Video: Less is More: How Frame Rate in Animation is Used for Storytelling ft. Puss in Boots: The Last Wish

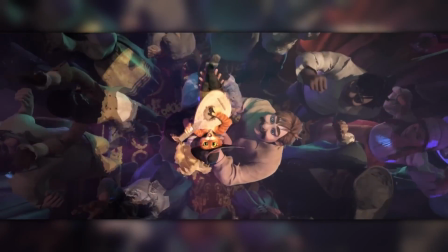[0:58]
Having recently watched Puss in Boots The Last Wish, I could not be happier to see the film do so well.
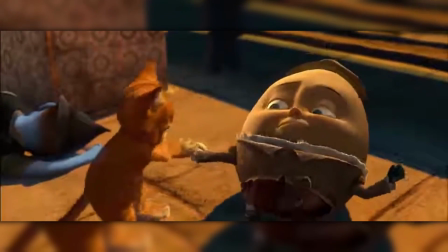[1:03]
I've been a fan of the franchise ever since the first movie came out on DVD back in 2011.
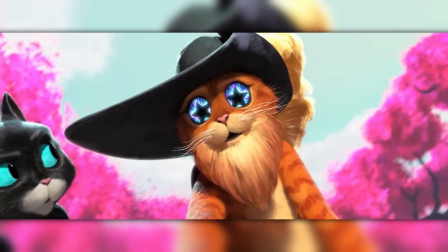[1:09]
There are many great things to say about this film.
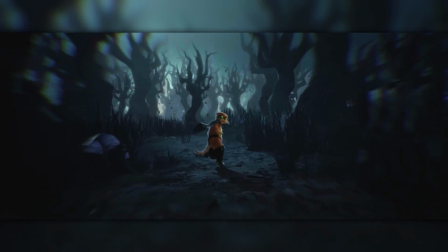[1:12]
The art style is stunning, the themes of mortality, existential dread, and family are all handled surprisingly maturely.
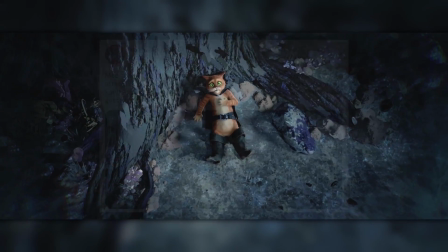[1:20]
The characters are well written, there's an accurate depiction of an anxiety attack.
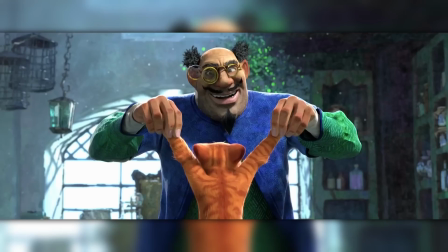[1:27]
Yet, one of the more notable things in the film was the variation in frame rate.
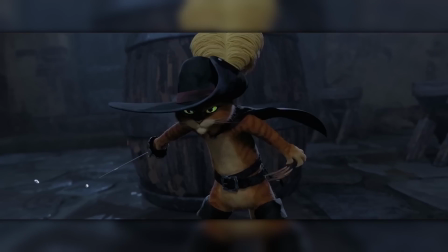[1:32]
There are many scenes where the frame rate is purposely lower, but why do the animators make this creative decision?
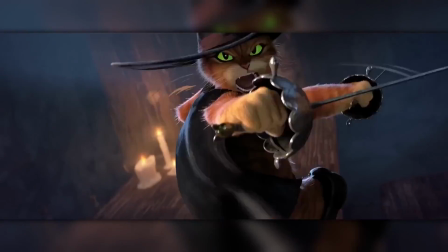[1:37]
What purpose does it serve, both visually and storytelling-wise? I think it boils down to two things, but before we get into that, we need to go over.
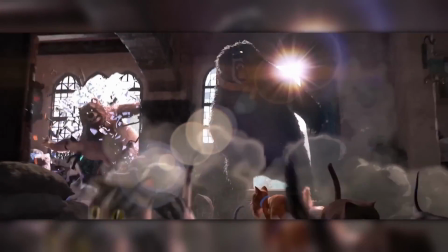[1:49]
While watching an animated film or TV show, you might have noticed that some look smoother or choppier than others.
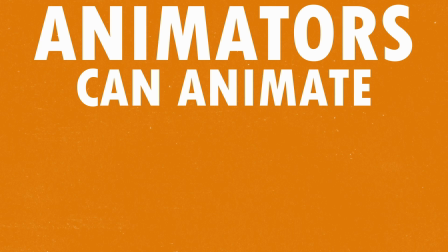[1:56]
This is because animators can animate at different frame rates.
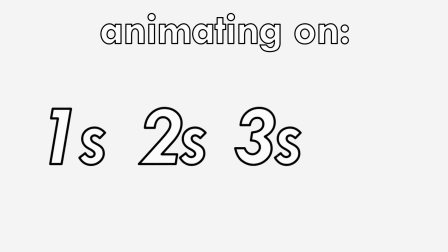[1:59]
Typically, animation can be done in 1s, 2s, 3s, or 4s, all of which correspond to how many frames are used per second. For the sake of this video, we'll be covering the first three.
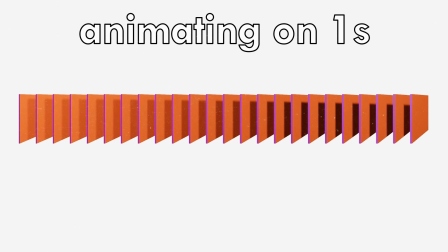[2:11]
Animating on ones means there are 24 frames for every one second, which is the same as 24 frames per second. Animating on twos creates 12 frames for every one second, meaning that each frame is held for twice as long as animating on ones.
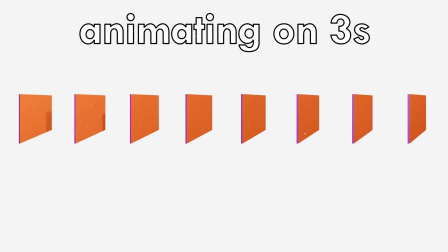[2:25]
Finally, animating on threes creates only eight frames per second, meaning that each frame is held for three times as long.
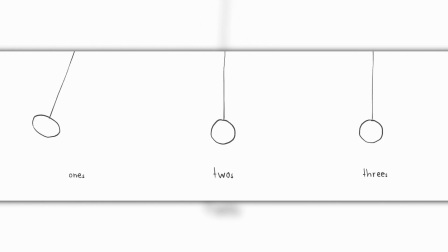[2:32]
From this diagram, you can really notice the difference between animating on ones, twos, and threes. Animating on ones can make the animation feel smoother, while animating on threes can make it more choppy. But why do this? What even is the point of animating at different frame rates?
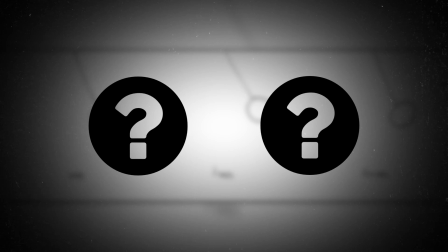[2:49]
Well, I believe there are two main reasons why the animators for Puss in Boots The Last Wish chose to do this. Now, for the first one, I'm going to need a warm-up a bit here, because we are going to be talking about having
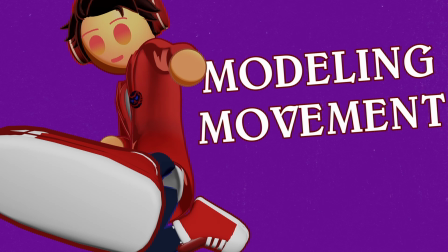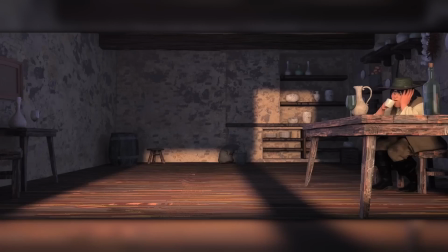[3:09]
different frame rates helps illustrate different kinds of movement and can have an impact on how it is perceived.
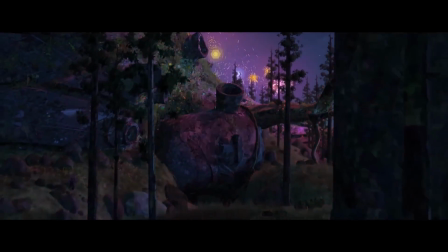[3:14]
Take a look at this scene when Puss is fighting the sleeping giant of Delmar.
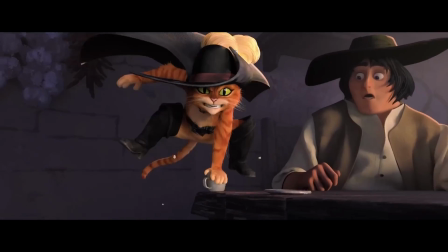[3:18]
Despite the movie being animated on mostly ones, or 24 frames per second, the majority of his movement as he's running through the buildings and across the rooftops is animated on twos.
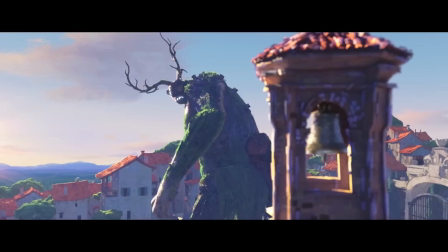[3:27]
But why? This is done to emphasize fast-paced movement.
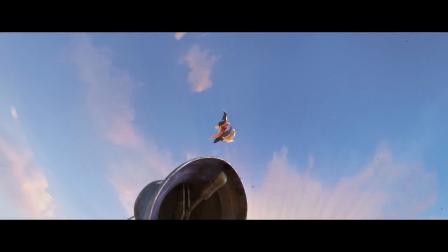[3:32]
It gives the effect that Puss is moving faster because there are fewer in-between frames, which sort of mimics how we see fast-moving objects in real life.
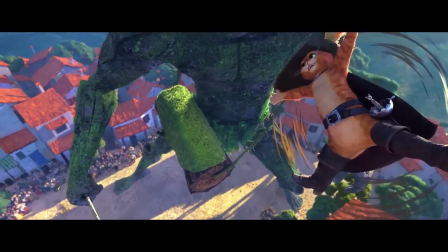[3:40]
This also allows us to see Puss more clearly. Since the frames are held for longer, it gives you more time to visually process them.
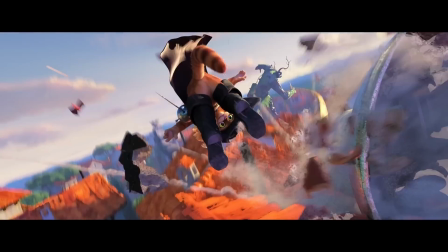[3:47]
When Puss dodges the bell, you can see that the background is animated on 1s, while Puss is animated on 2s and even 3s.
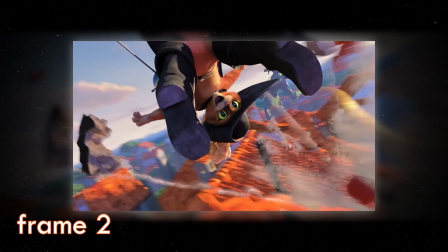[3:54]
The background continues to move while Puss doesn't. This allows his jump to feel much more impactful.
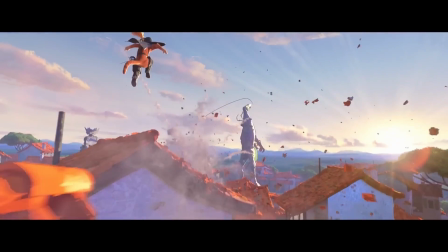[4:02]
If Puss was animated in 24 frames per second, his movement would lose that erraticness and feel a bit more like this. Let's look at it this way. Here on my left, I have a comically large barrel. If I were to punch the barrel at 24 frames per second, it would look something like this.
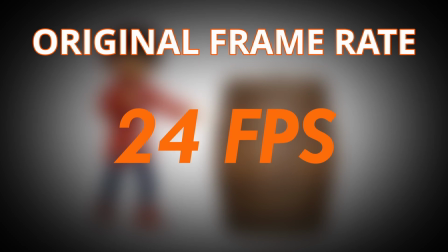[4:23]
Now what would happen if I did the same thing but was animated on threes instead?
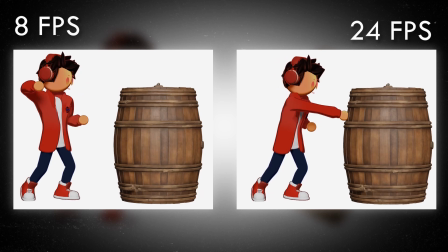[4:30]
This time you can actually feel the weight of my punch. Notice how there are fewer in-between frames on the left. This allows my arm to look like it's moving faster. Another example is during the Baker's Dozen fight scene.
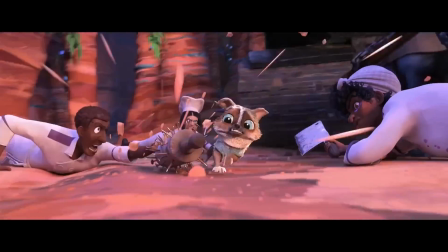[4:45]
Almost all the characters are animated on twos and threes when they are running and fighting each other.
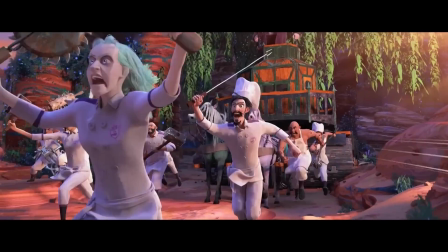[4:50]
This makes this scene much more chaotic, illustrating how erratic and spontaneous all the characters are behaving.
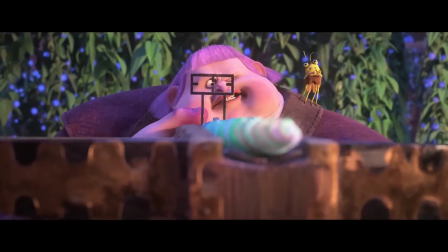[4:57]
And you'll notice that during this scene, Jack Horner is animated on ones when aiming his crossbow, while all the other characters are animated on twos or threes.